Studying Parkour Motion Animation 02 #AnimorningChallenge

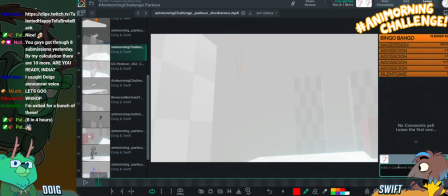1184s
However, blah blah neeb in the chat is Bish, I believe, and the creator of Donut Face, the legend. We love your donut, son. They're great.
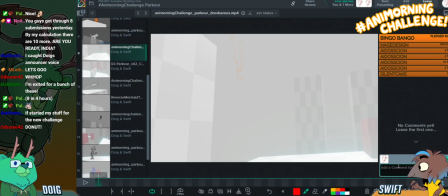1202s
we had a lot of fun looking through the frames we did. of that. 3 hours of yesterday's 4-hour stream was just looking at the donut. Maybe. So coy. I hope I'm right. I think you are.
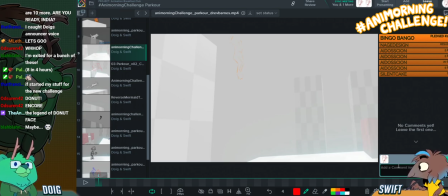1222s
Okay. Let's have a look at Drevs. Do it. Okay, let me open.
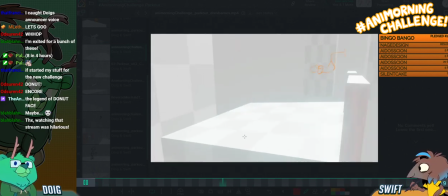1228s
Oh, I forgot that you have to be the one. Oh wait, no, it was playing. Okay, I play it again. So this is the one where, unfortunately, it seems to have cut out a section in the middle. Yeah.
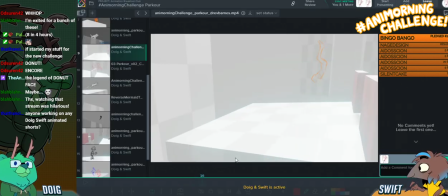1242s
Yeah, because I can see the jump from just there down to here. Which is a shame. Oh, I wish we could get a version with the entire motion in. But we can still look at what we have here.
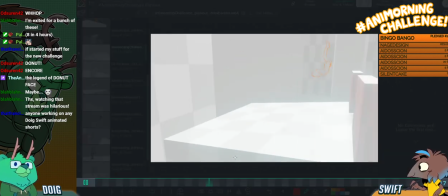1261s
This is still more than enough to give critique on. Yeah, it's still tasty.
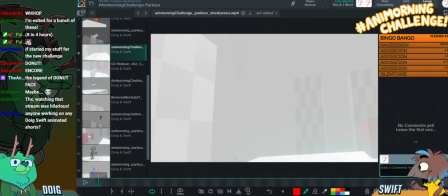1266s
It's super tasty, dude. Again, it's really cool to see like a humanoid with powers as well.
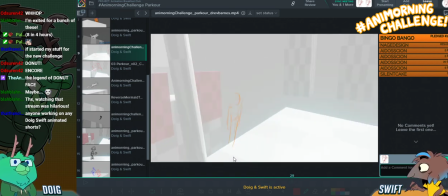1272s
I really like that you have the person fall down here and then use their powers to push themselves back up. That's really fun. There's a lot of really fun posing in here too that I really like.
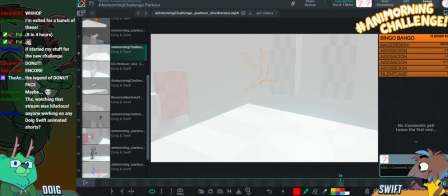1285s
Like, look at that pose. That's lovely. Really nice anatomy. There. Really nicely implying those forms and having some good foreshortening going on.
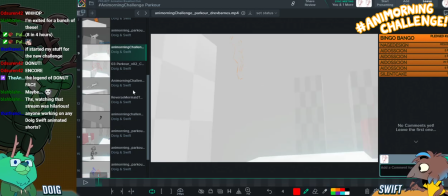1299s
Let's have a look. We'll look through it frame by frame. I'm gonna give you...
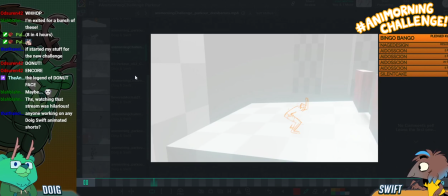1304s
You're gonna give me what? A 10-minute timer. A 10-minute timer? Yeah.
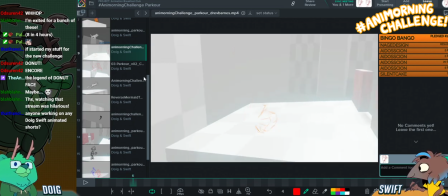1308s
Okay, so upon first viewing this beginning bit, I think the main thing I saw that I think I could perhaps give you feedback on is just that it feels like it reads a bit fast. And I think that's probably due to it being almost entirely on ones.
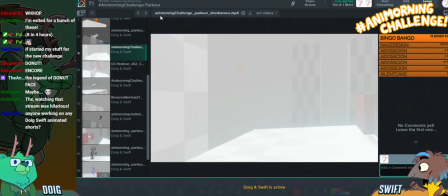1324s
I think that's the issue.
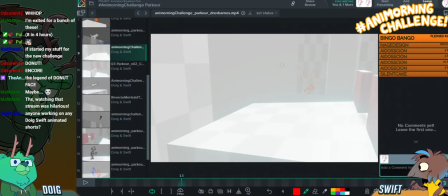1329s
I don't really get the sense of that weight landing because the landing goes straight into this very fast roll and then straight up into this spring.
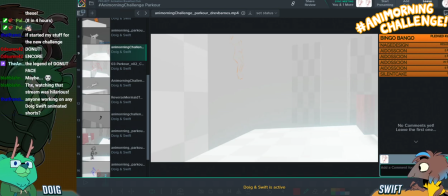1340s
Whereas I think you want to spend a little bit more time with the weight landing and then preparing to jump up.
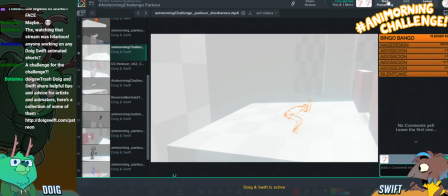1349s
Because for a jump that high, unless you're an extremely light person, you'd need to have a bit more of anticipation going into it. You could probably go straight from the roll into it without having this pose in between.
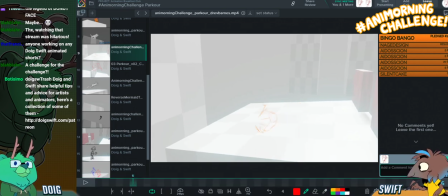1365s
But I think you might need to spend a little bit more time in the roll in that case. But let's see. So this is a great stretch pose here for the contact. Really like that. Ooh. Great stretch pose.
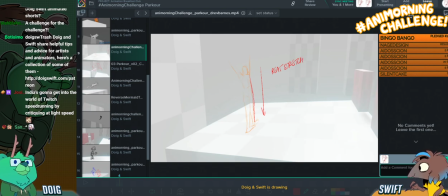1386s
Yeah! Animation! Like really clear line of action. Everything's coming down to this point here.
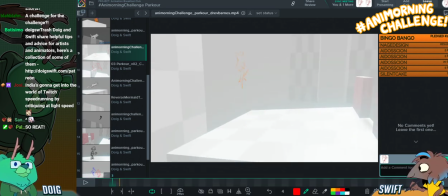1403s
I would say that the drawing just before, it feels like we are gaining a lot of mass between these two drawings without the perspective of the background shifting enough to really justify the growth of the character.
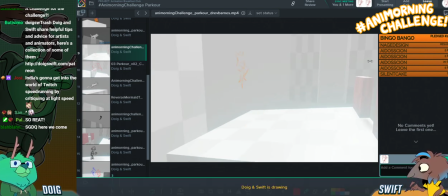1417s
It doesn't, like, unless they are perhaps coming from over here. Yeah. Then well, the camera's not moving enough for that from the previous frames.